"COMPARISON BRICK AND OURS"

In this video, I'm just going to talk about a comparison between shots from our film and the film Brick.
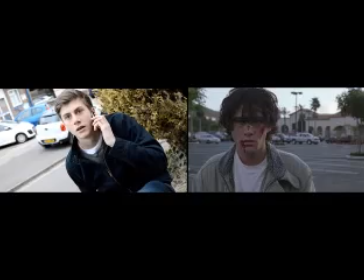Firstly, we have this shot. This shot goes hand in hand with ours on the right of the left of the screen, and this is because the shot of Jake in our film is when he realises that the femme fatale's father actually killed his dad.
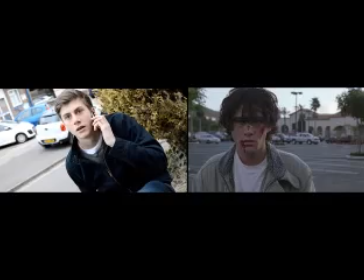And in this one, from Brick, he's staring at a car literally driving straight towards him at full throttle. So with the images of Jake, he has realised that who's actually killed his dad. So they're in different content, but they also both have the same element of death,
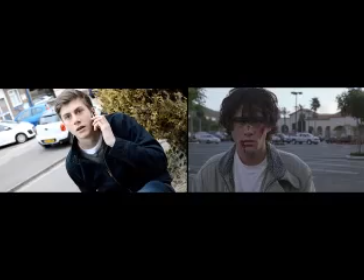because obviously he's staring death sort of coming at him, although the car does move out of the way, but he's staring at the car coming straight at him, and Jake's also looking at person who killed his dad, so they both linked to death in some way or another.
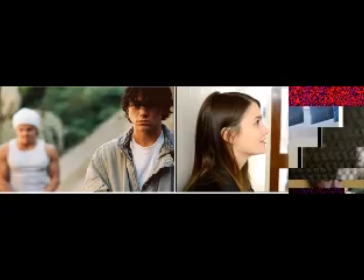In this one, on the right, we have the one from our film, and on the left, the one from Brick. With this one, it can link to the image of Jake in the background of the femme fatale and her boyfriend in the corridor.
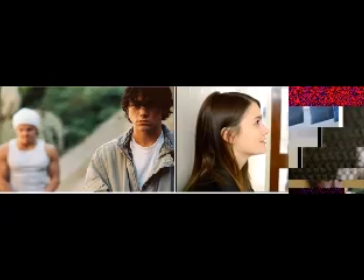However, we've switched it round so that the protagonist is at the back, and the villain, e.g. the femme fatale's boyfriend, well, he comes across as the villain, is at the front. Ours isn't quite as blurred, but you can see you can tell that it's sort of Jake straight away from the bit at
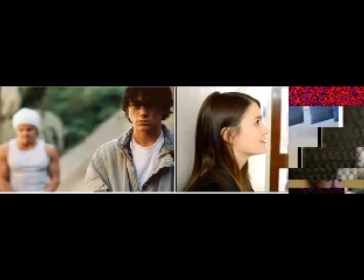the beginning when you see him in the graveyard. We have Jake wearing the same type of clothes, but a little bit darker compared to the guy from Brick, the protagonist. But we have the boyfriend looking a lot smarter, which differs from
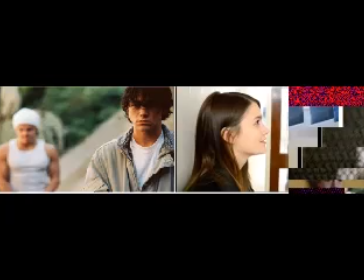the one from Brick, because the guy who is called the Tug is dressed up and he looks quite sort of thuggish.
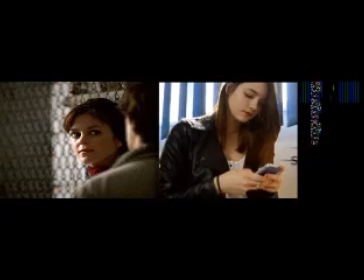Next, I really like this image actually, because although the image of the femme fatale and the protagonist, it's the femme fatale and the protagonist, and ours is only of the femme fatale, they're similar in a way,
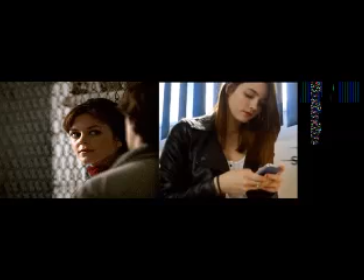because our shot of the femme fatale is of texting Jake, so he's there without him being there, if that makes sense, at the beginning of the film. And she's wearing red lipstick, and obviously so is Rosie. But the main feature I like about it is the chain fence in the back of the one from Brick.
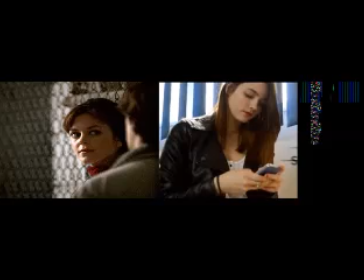It creates a sense of entrapment, and similarly in our shot, the femme fatale has the Venetian blinds behind her, which is obviously a typical convention of the film noir genre, and it links to that the chain type sort of image, and yeah, it sort of links to entrapment.
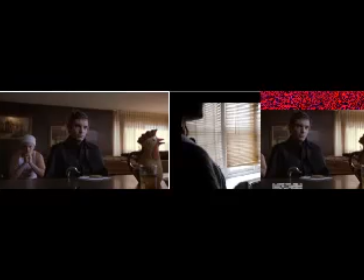With this one, we have the main villain from Brick, who's sitting down, and we sort of recreated this by having Michael, the guy, the femme fatale's father, sitting down when he's arguing with the femme fatale herself.
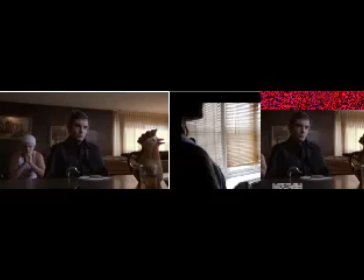Similarly, both have Venetian blinds sort of in the background or in the scene, and the actors are very direct to the person they're talking to. In the scene from Brick, it is very serious, but however, there's sort of a comedy element, because the mother is seen to come across as very jokey, asking if they want food, etc., like a typical mum would.
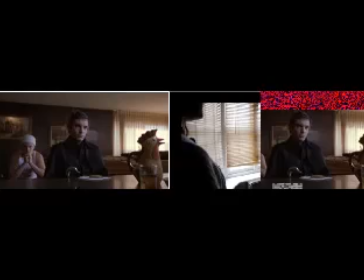We tried to recreate a similar effect by putting in a Madonna soundtrack into our film when Michael is talking, and this sort of creates a good contrast.
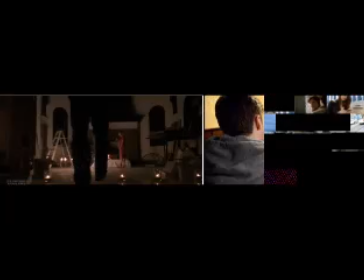This next image shows the femme fatale and the protagonist actually meeting, which, although ours is in a pub, it creates a similar feel. She's in red, and so is our femme fatale, although you can't see in the image, but if you actually watch the film, you could see she's in a red dress.
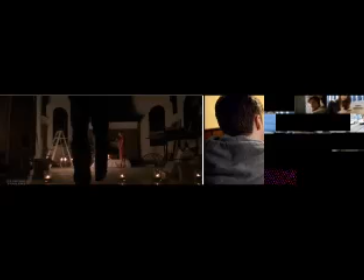Jake is in similar sort of grungy clothes as the protagonist from Brick.